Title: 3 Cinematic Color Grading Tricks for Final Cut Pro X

I love color grading.
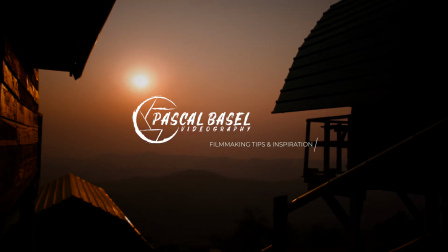So who of you guys recognized in the intro that I actually did not do a log or flat color profile to normal color conversion, but I actually did the opposite. I flattened out a normally recorded video and desaturated it to achieve this log look and to get this effect. Who recognized that? Just let me know in the comments below and let's get started. So when you're watching this video, I assume that you already do some basic color correction, that you apply LUTs, etc. to make your footage look good, and that's generally a good starting point, but usually that's not enough, like your footage doesn't come out as professional or cinematic looking as, for example, from bigger YouTubers that do it a bit better, or from cinema movies even. So here I have three tips for you that are actually very easy to apply, but that make a huge difference in your color grading and that instantly make it look a lot more professional. So let's get started with it directly. I prepared three clips here in Final Cut where I can show that to you.
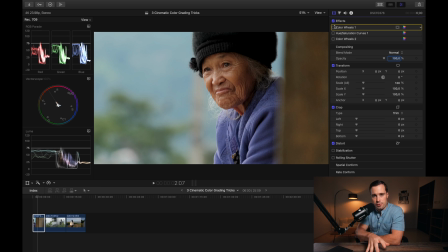So that's the first clip here that I want to show you, and that's straight out of camera. It's from the Fujifilm X-T4, and straight out of camera it already looks pretty good, but we can definitely make it better. So the first thing I did here was, of course, my basic color correction. I lowered the midtones a little bit and raised the shadows a bit because the shadows were a bit clipped here, like they were below zero.
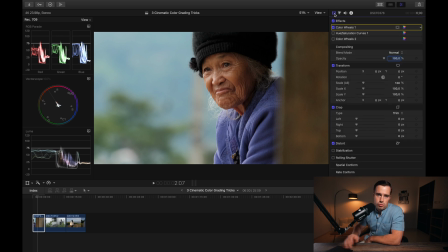Also made some adjustments to my highlights just to even out the image a bit more to make it look good. And now I come to the actual tip that I want to give you here, and that is basically that you want to create contrast in your image, but not just in the luminance, but also in the saturation and in the color space.
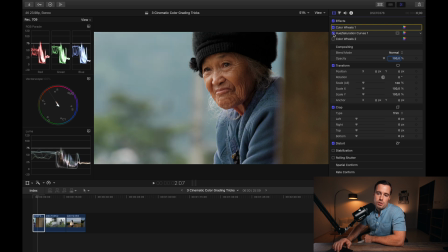So when I apply this hue saturation curve, so you can see what I mean here, you can clearly see that there's so much more separation between her and the background, and even between her and her pullover. So let's see what I did here. First thing that I did is adjusted the U versus U curve.
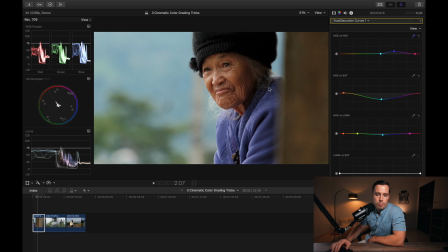So as you can see before, without this effect, her pullover is actually a bit purplish. And as you can see in the vectorscope here, these are her skin tones. They are in the orange parts of the image. And this is her pullover, like this goes into the purple or bluish parts of the image. Then we also have a bit of cyan here, which is from the background. And cyan is good for the background because that is a contrasty color, or a complementary color, as it's called in the professional world, to the skin tone.
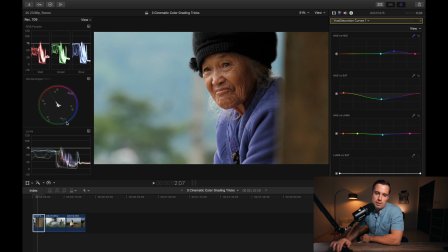So as you can see here, here are the skin tones, and on the opposite side there's cyan, so that's a nice separation from skin tones. Also have a bit of green here, that's from the tree obviously. And now I want to create a nice color contrast here, and that's why I pulled the hue of this
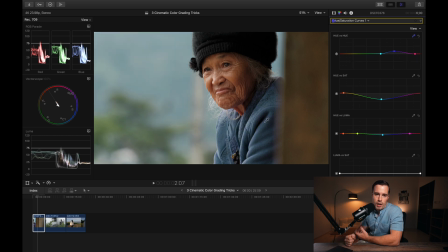purple bluish pullover up so that it makes a pullover more cyan or teal looking, as it's usually referred to. And that's how I easily achieve this nice orange and teal separation here in the subject, which without looking bad. Like if you apply many orange and teal LUTs, it just looks a bit fake, it doesn't really come natural.
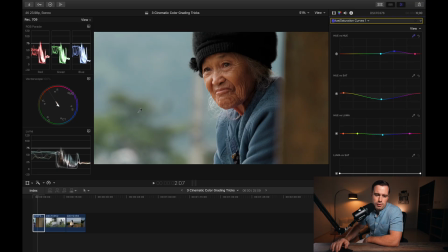But here, as you can tell, actually looks pretty good. I leave the greens here because, well, the greens are not that strong. I actually desaturated them a little bit, but we will come now to that. So here's the next step, hue versus saturation curves.
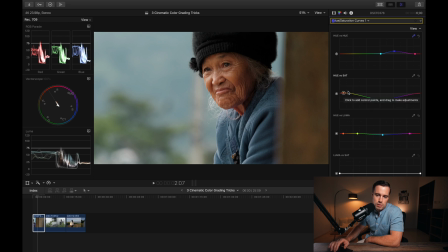As you can see here, these are the skin tones, like in the orange part, so I increase the saturation of her skin tones a little bit, and I generated saturation contrast by desaturating the rest of the image. Like as you can see here in the blue and green parts of the image, I desaturated that.
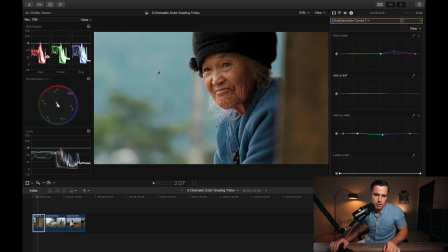So if I undo that, you can see that the background is a lot more saturated. And when I adjust, when I apply this curve again, then you can see the background is more desaturated, and that's why it separates more from her skin color.
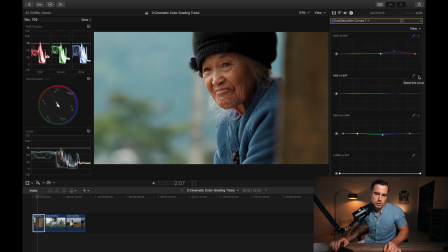Let's do that again. So that's everything pretty saturated, and now the background is more desaturated, and therefore your attention goes directly more to the skin. And that's what you want to think about when you do cinematic or professional color grading. Where should the attention of the viewer should go to?